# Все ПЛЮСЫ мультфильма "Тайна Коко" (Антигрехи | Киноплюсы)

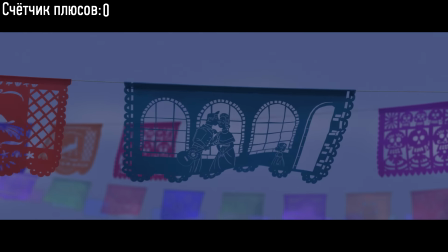14s Жила на свете одна семья. И вот однажды и навсегда ушел.
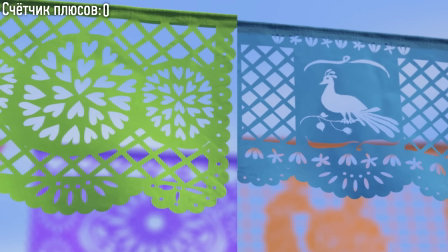20s
По мере повествования истории, вырезки из бумаги на фоне сменяются сердечек и птиц на черепа, уже намекая на судьбу героя.
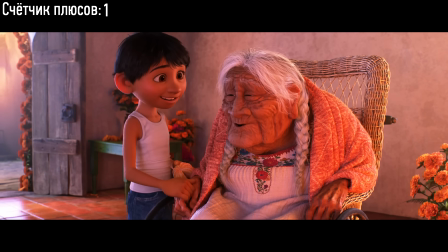28s Привет, бабуля Коко. Здравствуй, Хулио. Вообще-то, меня зовут Мигель.
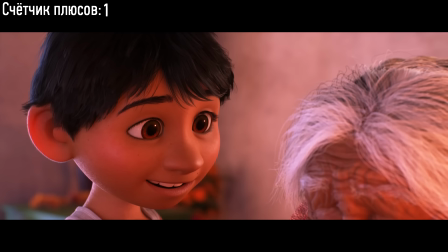34s У прабабушки не очень хорошо с памятью.
С самого начала сеют семена в виде намеков на основную идею картины – память о близких и родных.
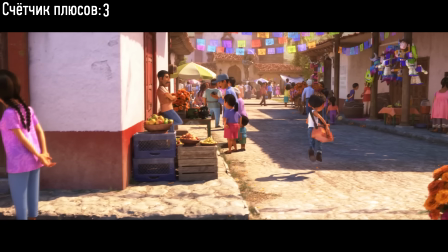45s
О, в поисках Немо.
Я знаю, что мне нельзя любить музыку.
О, история игрушек.
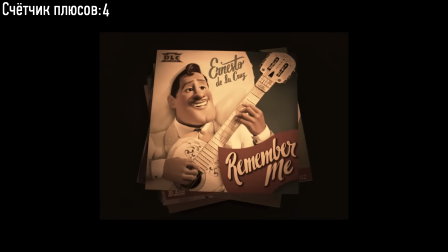50s И сочинял лучшие песни на свете.
О, старая добрая пасхалка А-113.
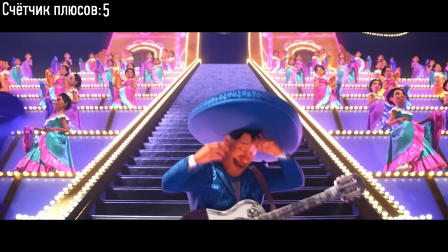56s Любимая из них... Не забывай.
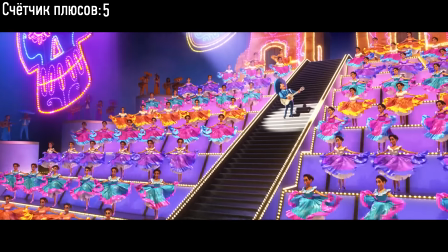59s Пускай по рукам я краю, любимая моя, я не скажу прощай.
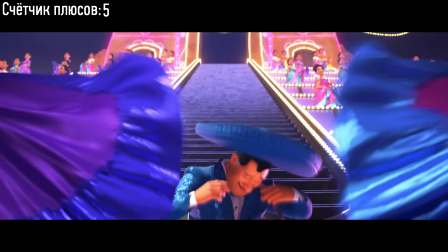65s
Сцена, которую сначала не понял, потом как заорешь, слова песни «Не забывай» не только передают основной посыл мультфильма, но и связаны с той самой тайной Коко.
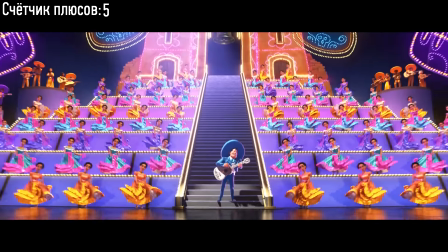75s
Показанное выступление Дела Круса, полное олицетворение всей его лжи, предательства и воровства.
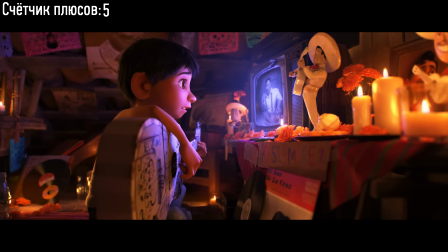81s
Но даже сквозь эту двуличную призму Мигель ощутил родство и связь со своим настоящим прадедом, у которого любовь к музыке также была в крови.
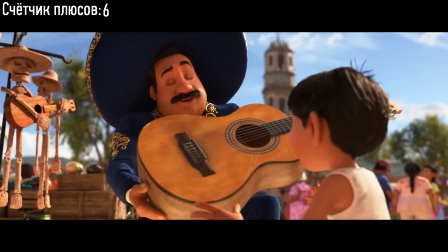90s Покажи, что ты умеешь, мучача. Я твой первый слушатель. Мигель!
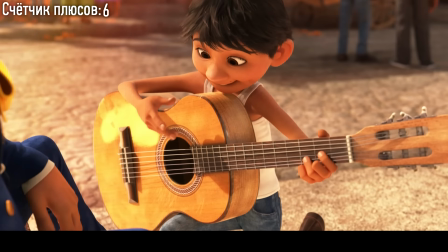96s
Мигель собирался начать с аккорда ре мажор.
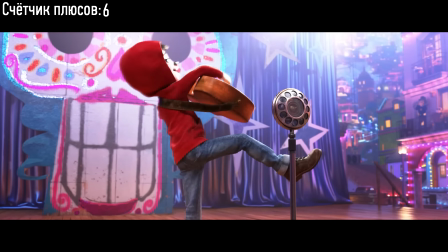99s
Предположительно, он хотел исполнить «Ан Покалока», песню безумца, и он таки ее исполнит перед своими первыми слушателями, благодаря Гектору.
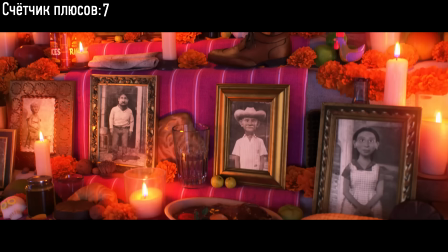107s Сынка Барретт. Пора помянуть наших мертвых. Всего раз в году бывает такой день, когда наши покойные предки могут побывать в гостях.
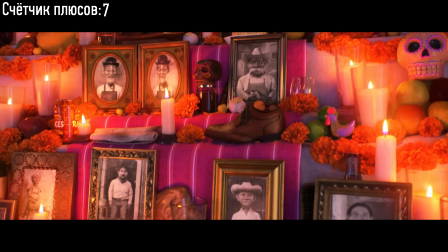115s И все их любимые блюда снесем к алтарю.
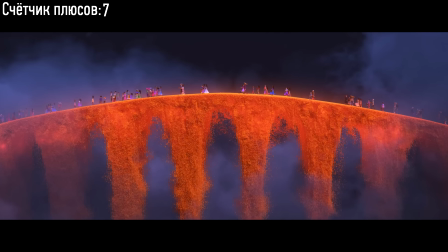118s
Pixar в принципе потрясающе адаптировала праздник Дня мертвых на большие экраны и познакомили весь мир с этой удивительной традицией.
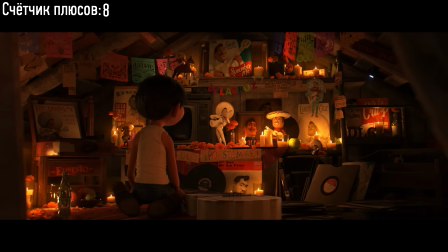Мигель, сам того не зная, восхищается песнями не Дела Круса, а своего прадеда.
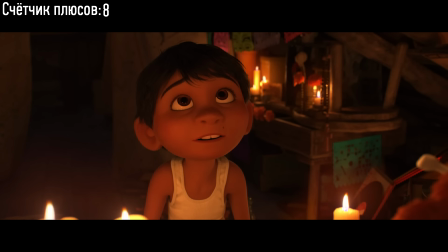138s
Удивительная работа со зрителем водит нас за нос, как щеглов.
Когда жизнь трудна, я беру в руки гитару.
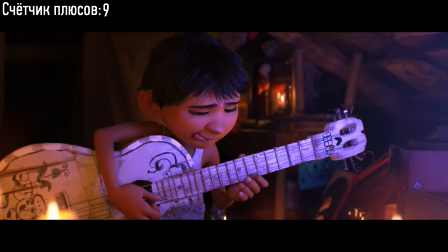Аниматоры проделали огромную работу только чтобы санимировать руки Мигеля во время игры на гитаре.
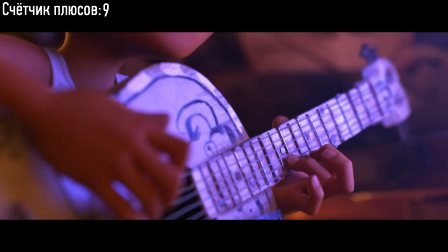158s
Они буквально покадрово перебирали пальцы, чтобы звучание струн максимально соответствовало игре в кадре.
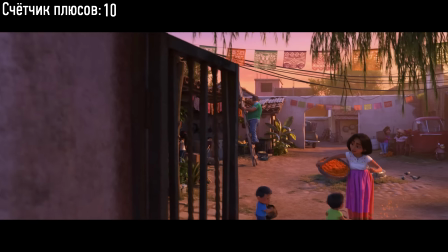165s Дорожка должна быть ровненькая. По лепесткам духи находят путь к дому.
Это тоже реальная часть праздника Дня мертвых.
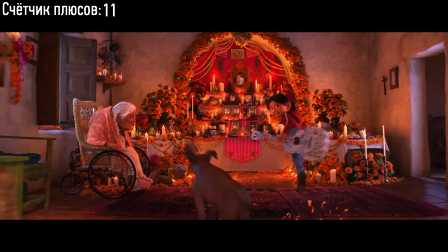172s
Правда, еще свечи нужно расставить, но они и так везде.
Прячься, прячься!
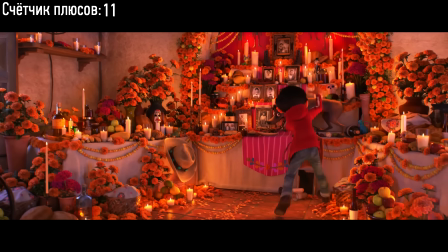178s Куда-то нельзя!
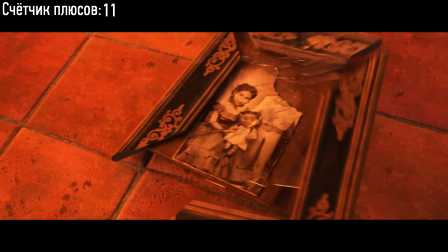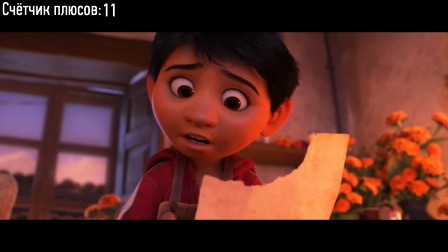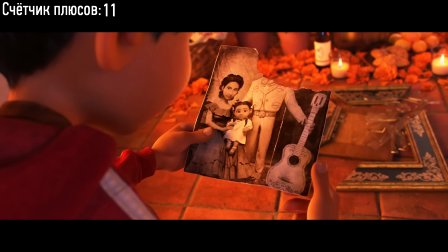189s
Отличный двигатель сюжета. Простая случайность переворачивает понимание ситуации для зрителя, вдобавок мотивирует главного героя.
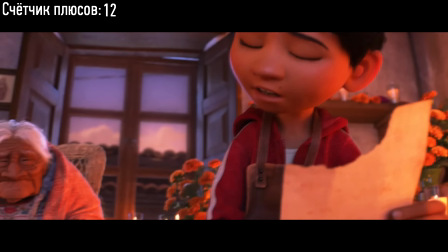197s
При этом бабуля Коко снова двусмысленно намекает на развязку.
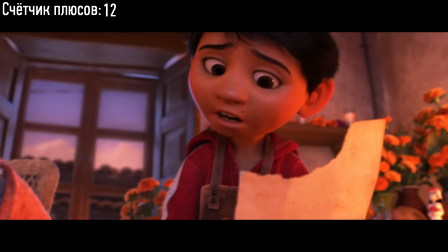201s
Накладывать все эти слои требует искусного владения повествованием истории.
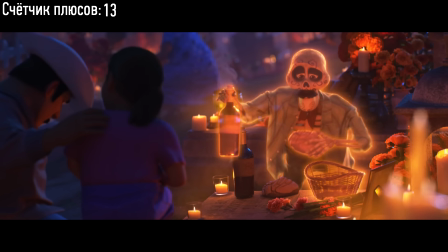210s
Древняя традиция подносить любимые блюда умерших на День мертвых.
Ты уже здесь?
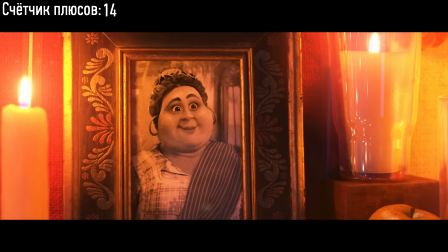216s А что так рано? Тетя Розита? Дедушка Хулио?
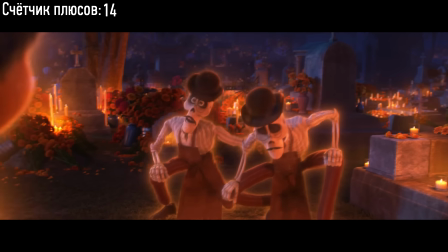221s Тетя Виктория? С нашими Мельдой беда! Не пускают на эту сторону!
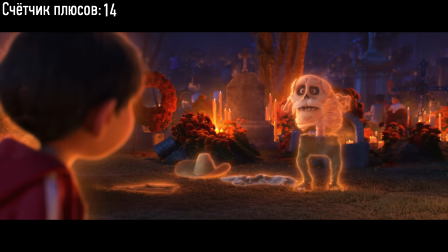226s
Встреча Мигеля с умершими предками резко переходит на проблему с Имельдой.
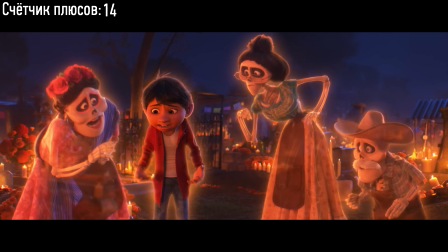230s
Казалось бы, совсем не связанные вещи, но на самом деле, как раз из-за того, что Мигель забрал фотографию и сбежал,
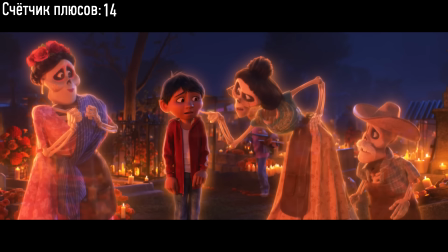237s
и Имельду не пускают в мир живых, и Мигель был проклят, то есть одно исходит из другого,
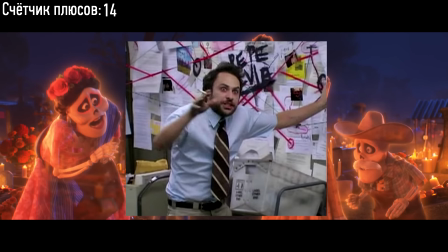242s
понимаете?
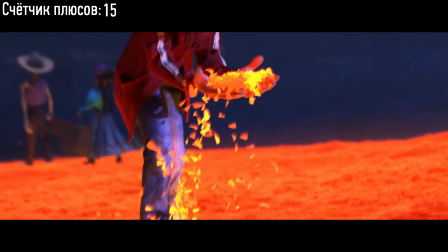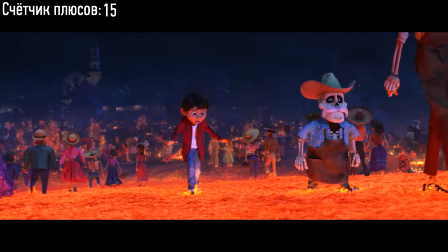250s
Мост между миром живых и миром мертвых – это уже придумала студия.
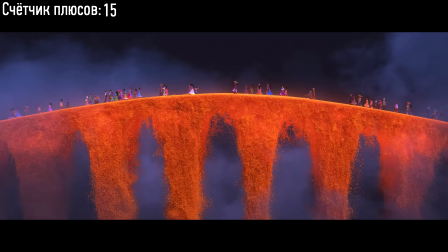254s
Но насколько красочный вид, насколько идеально вписанная в сюжет визуализация лепестков оранжевых бархатцев, что ведут умерших в мир живых.